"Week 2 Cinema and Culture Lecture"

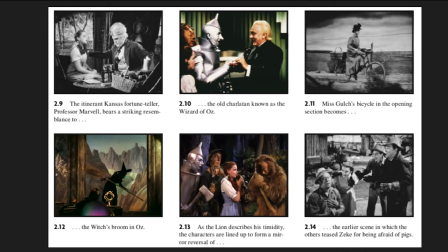(12:23)
The three Kansas farmhands and the scarecrow, Tin Man and Cowardly Lion. We notice additional echoes between characters in the frame story and the fantasy. The duplication is not exact, but the similarity is strong enough that we can connect it. And these similarities are called parallelism, which is a kind of pattern.
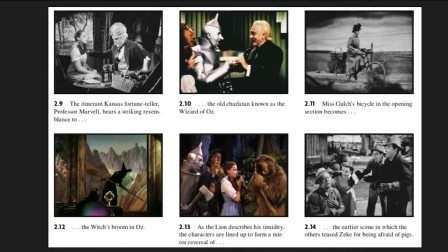(12:43)
So it allows us to be cued to compare certain elements in the film, and that kind of makes up the system and brings us into the story world. It's not just chaos, even if maybe the story is a bit chaotic.
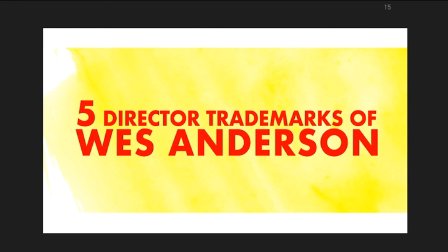(12:58)
and so to recap form is a sum of all the parts of the film unified and given shape by patterns such as repetition storylines character traits and
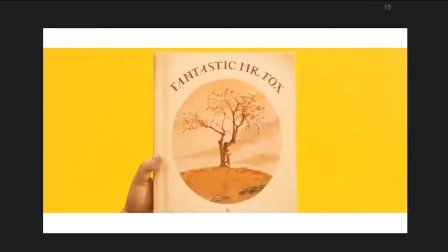(13:09)
style is the way a film uses the techniques of filmmaking and so we can really
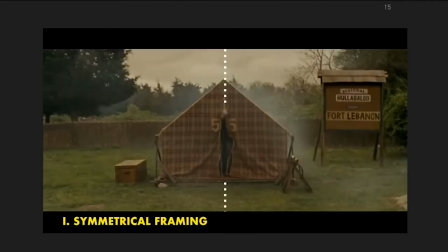(13:15)
see the way that Wes Anderson takes seemingly very
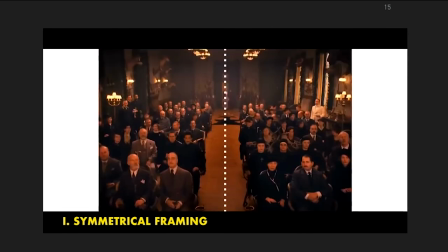(13:20)
kind of basic formal elements, but adds a style to it. So it's the way that the director uses the techniques of filmmaking.
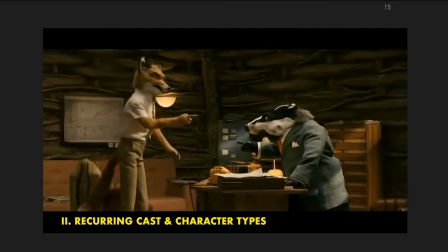(13:29)
And I find this really useful, right? Because he's using certain kinds of shots we can all learn,
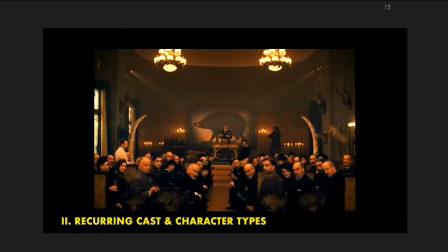(13:36)
but it's the way he uses them or the way he uses character types, as you see here.
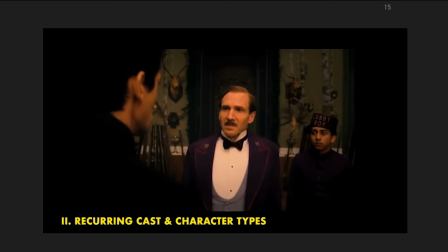(13:41)
So you can kind of see and follow along.
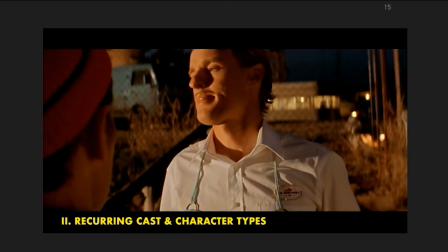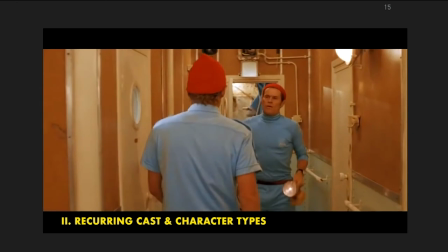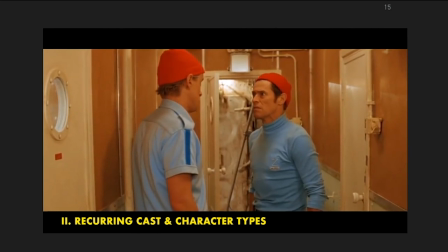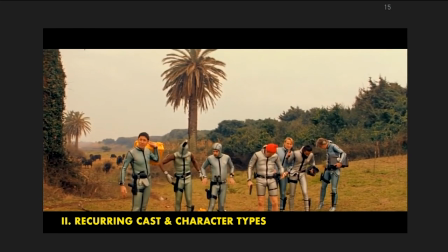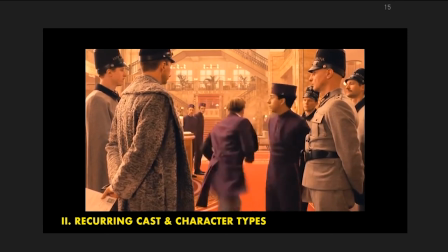(14:20)
So while we can't really hear what they're saying. We imagine usually the kind of men in his films are usually kind of silly.
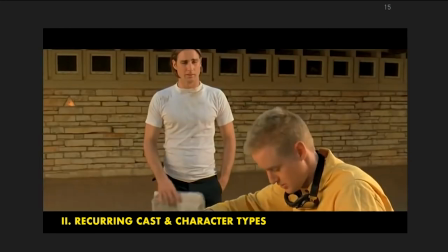(14:29)
They're a bit immature, right? Well, we see it right here, wearing certain kinds of clothes, right?
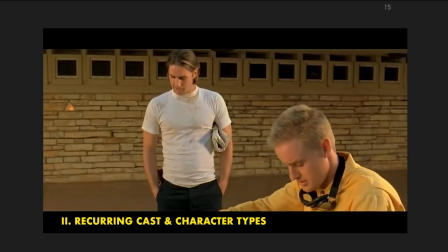(14:35)
You really see the kind of character types that are happening if you've seen a bunch of his films.
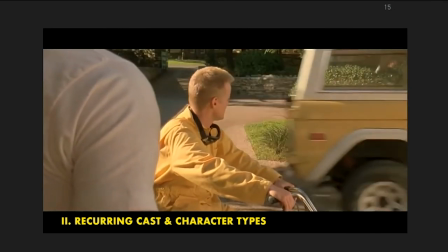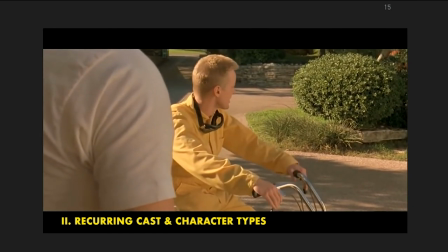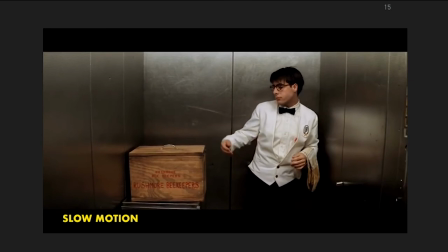(14:51)
And this one, shots and angles. So, right, using slow motion, that's a common thing that he uses to emphasize certain things, right?
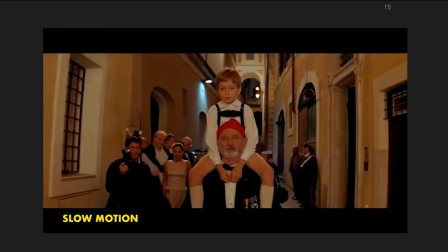(15:01)
Something important's about to happen. By using slow motion, it really emphasizes, takes time.
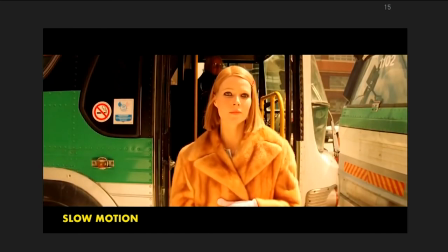(15:11)
It kind of also breaks us out of the story world as much. I'm here from Royal Tenenbaums.
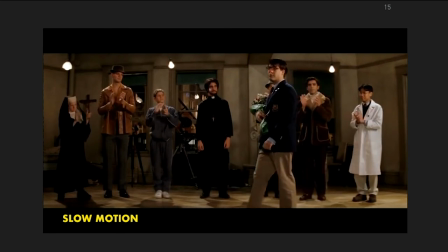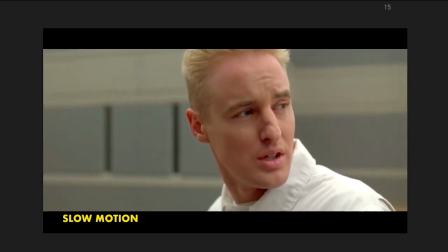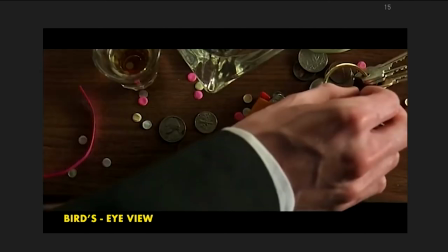(15:28)
Bird's eye view. So that's a kind of angle we'll look at, right? Which is literally the bird's eye view, so how a bird would see a scene.
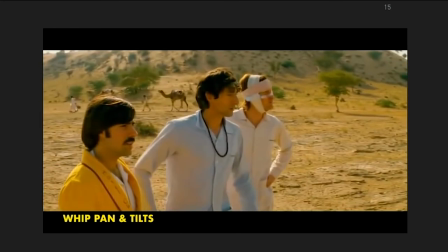(15:36)
He has pans and tilts, right? So kind of super fast, again, disorienting the viewer.
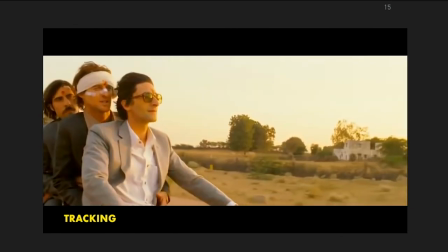(15:44)
Certain kinds of shots like tracking that he uses many times over.
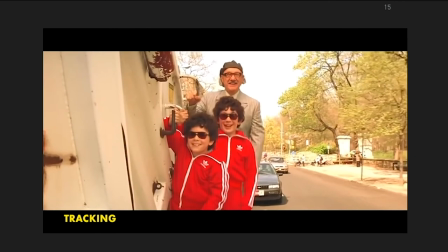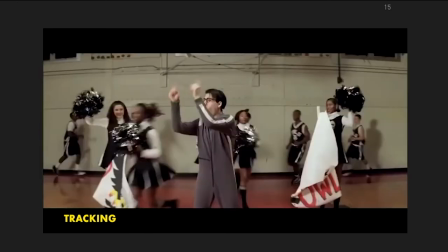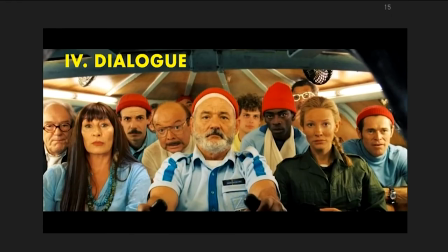(15:59)
And you see a tracking shot is where, while we skipped ahead,
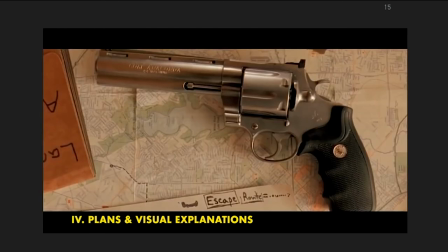(16:03)
is when a camera is sort of moving alongside and moving along the character, right?
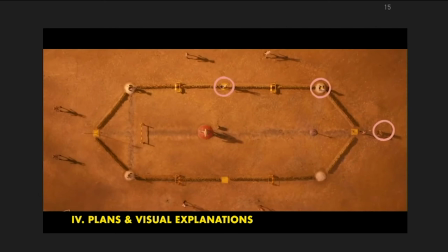(16:10)
So it's moving and the character is moving.